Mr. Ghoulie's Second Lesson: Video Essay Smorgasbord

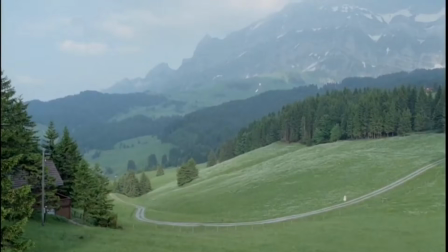(44:31)
People, furniture, clutter, leaving us with the uncanny scaffolding of familiarity,
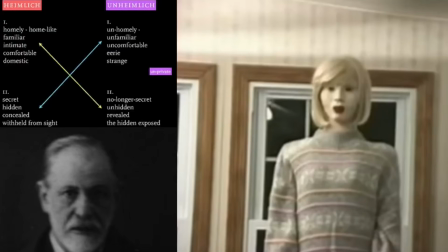(44:37)
but evoking eeriness and slight estrangement, embodying the duality of Freud's Hamlet, both familiar and strange.
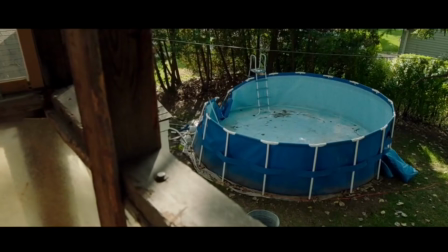(44:45)
A grocery store at night, an empty swimming pool, a children's playground without the children. All are familiar sights, estranged only by removing the image from its context, crowded in the daylight.
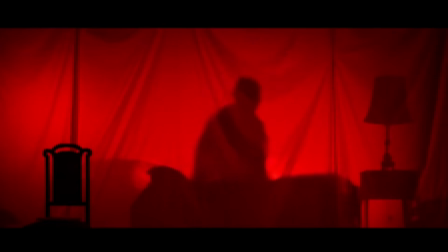(44:57)
Then simply flood the frame with hypnotic lighting and negative space, and you've got yourself a bona fide dreamscape of limitless horror.
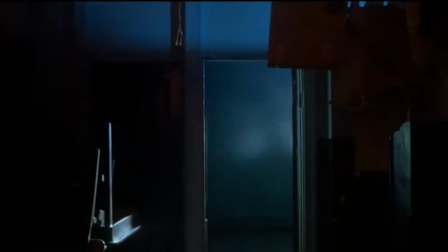(45:04)
The term liminal, which comes from a Latin word limen, means threshold, and describes the middle stage of a rite of passage that suspends normal identity.
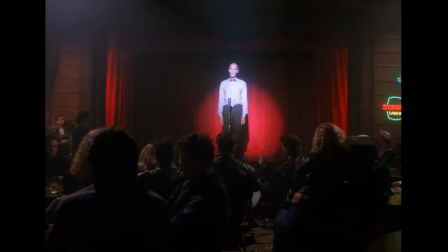(45:12)
Liminal spaces are the cornerstone of eerie dream sequences or dreamlike atmosphere precisely because they deal directly with this threshold of reality and illusion,
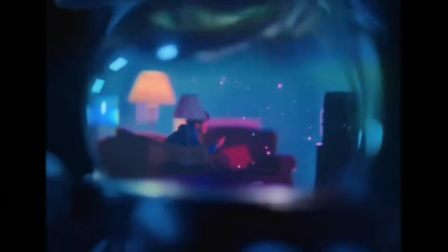(45:22)
destabilizing identity through disorientation.
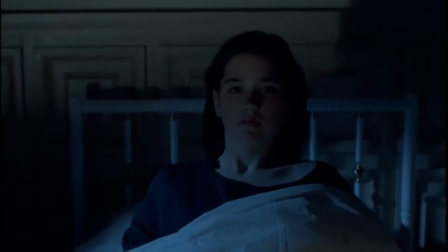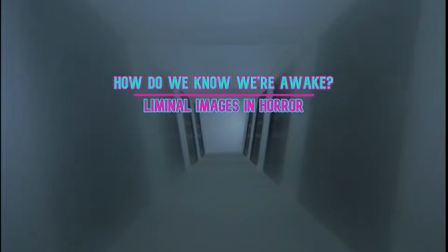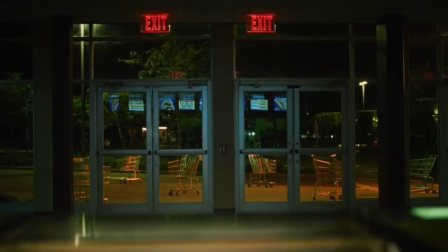(45:36)
But what exactly makes these spaces so terrifying? First and most foremost is the way they make us linger on places we usually pass through unthinkingly.
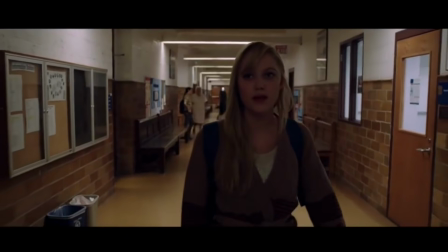(45:45)
Airports, hallways, staircases are transitionary spaces, so when the camera locks in on the frame,
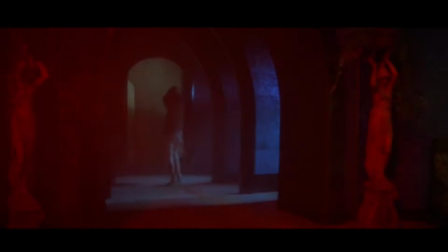(45:51)
characters become stuck in the middle of this transition, suspended in a void of unstable identity.
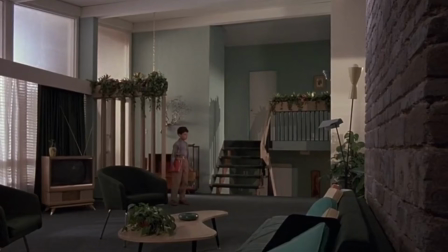(45:56)
In films about adolescence, liminal spaces push characters to the brink of adulthood without letting them really cross the threshold,
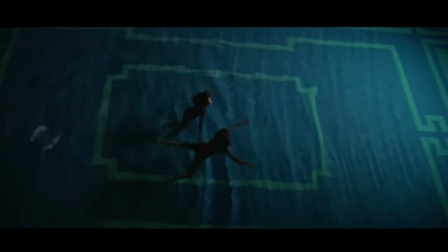(46:03)
and so they're frozen in a limbo between childhood and adulthood.
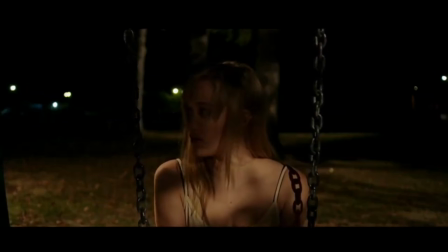(46:06)
The longer they intrude on these liminal thresholds, the stronger their crisis of their suspended identity becomes.
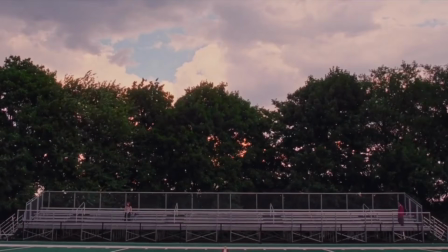(46:12)
I saw The TV Glow as the most striking example of this, a coming-of-age horror which uses liminal space to allegorize the embodied claustrophobia of trans repression.
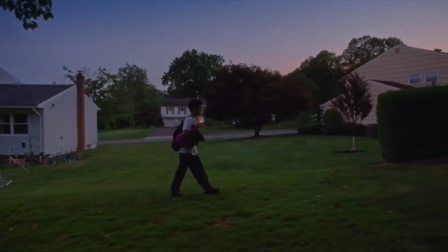(46:21)
As protagonist Owen lingers in liminal suburbs,
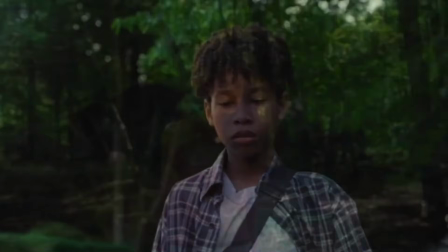(46:24)
he struggles to suppress his real duality and make the psychological and physical transition to embrace his real self,
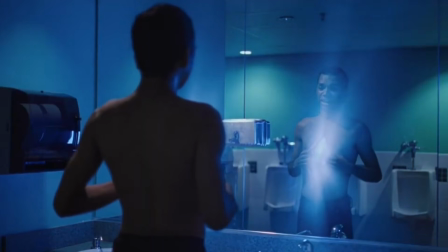(46:31)
and his identity starts to feel fragmented and illusory.
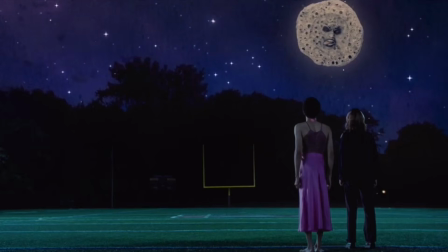(46:34)
The mise-en-scène in these liminal spaces is a perfect representation of the dream logic that warps physical time and space.
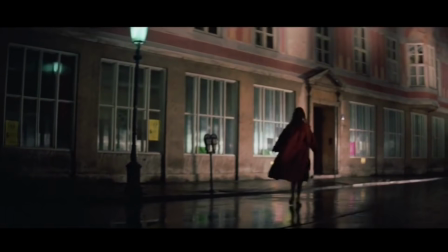(46:40)
In Suspiria, the distorted space reflects the disjoint of adolescence,
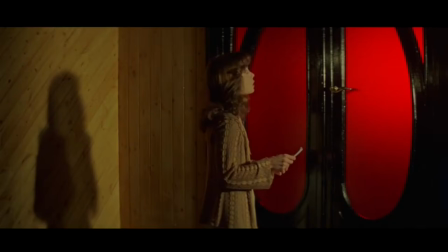(46:44)
where the blown-up setting dwarves Susie in size, and in the vivid hallway she's forced to reach up for the doorknobs like a child.
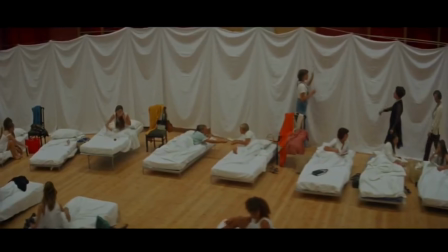(46:51)
Argento's original plan to write the characters as children fragments their identity,
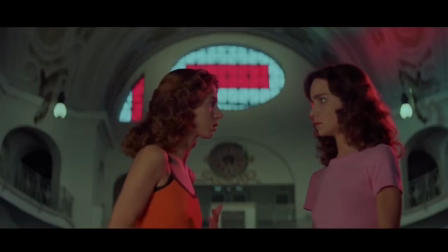(46:55)
as their adult bodies contend with the script and setting created for children, creating a jarring experience.
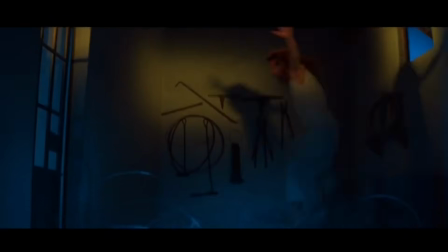(47:00)
In the setting of Sarah's escape in the back rooms, a window leads to another room full of razor wire, two details that make no sense within the physical space.
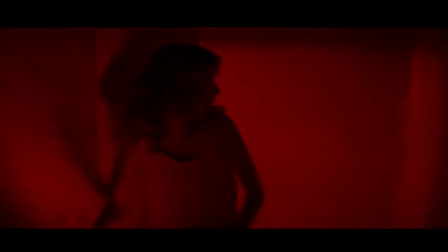(47:09)
The characters are trapped in the in-between of liminal space, which is distorted become threatening.
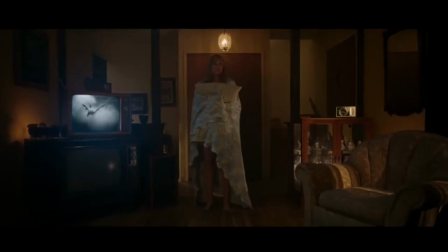(47:14)
In It Follows, time becomes liminal. If you look at the technology, the older CRT televisions,
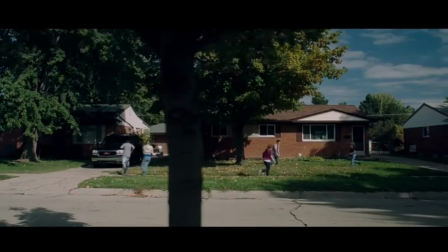(47:20)
the odd shell phone in the modern cars, it's difficult to pin down the temporal setting, even to the decade.
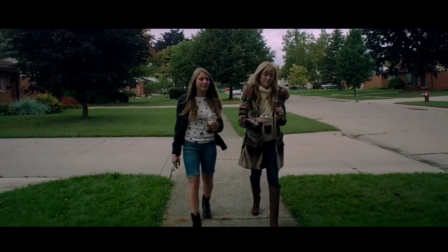(47:26)
Even the season can't be specified, as characters wear jackets outdoors in one scene and swimmer the next.
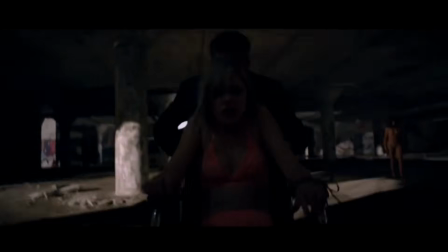(47:32)
The inescapability of liminal spaces in these movies is horrifying, because it works directly against the idea of natural movement of transitional space.
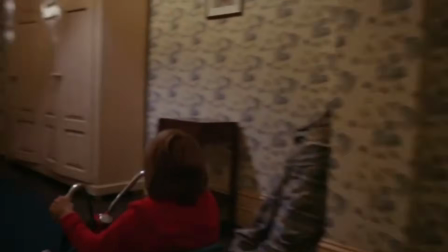(47:40)
And if you can't even move through the liminal space, what awaits you on the other side, when you find yourself stuck in a liminal space in horror?
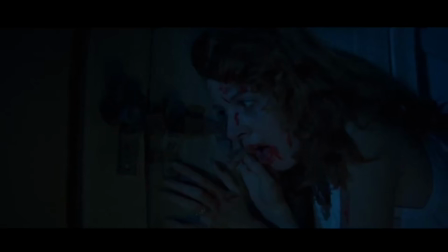(47:47)
Then the characters must face the conflict. Do you linger in the threshold, where you fester, repress guilt, and let yourself fragment, or do you try to escape,
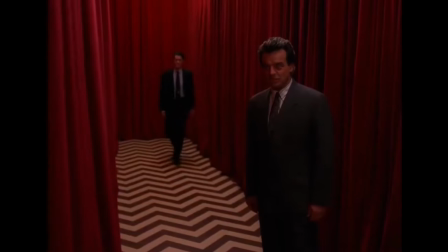(47:56)
to move behind the curtain, into the hallway, into what horrors may lurk in the negative space?
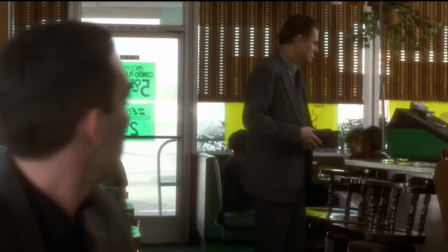(48:02)
Freudian theory on dreams and on the uncanny both dwell on repression of childhood anxiety.
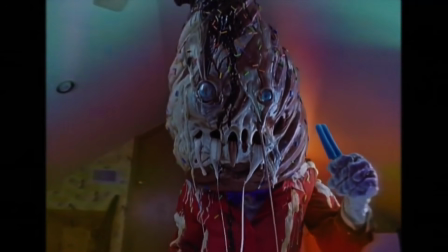(48:07)
The uncanny is a confirmation of childhood superstition, which has thus been subdued,
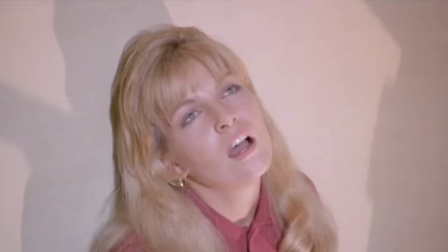(48:12)
and the dream manifest feelings of guilt and shame censored by the ego. Many liminal spaces play with childhood nostalgia in their aesthetic.
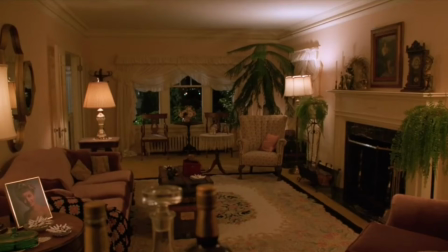(48:20)
The living room that somehow looks to everyone like the house we grew up in, the McDonald's play place long discarded.
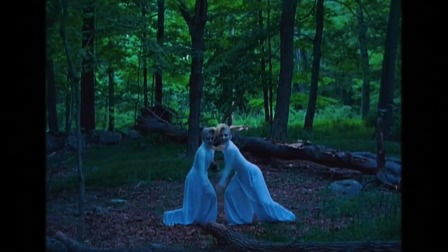(48:26)
But the nostalgia turns sinister when these liminal spaces meet dreams,
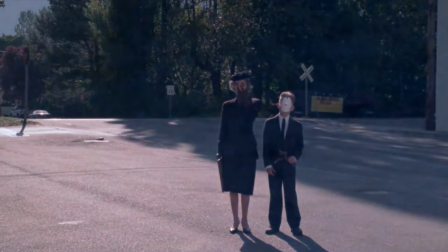(48:30)
where the manifested content of the dream twists the innocence of childhood space to bring guilt and shame to the surface.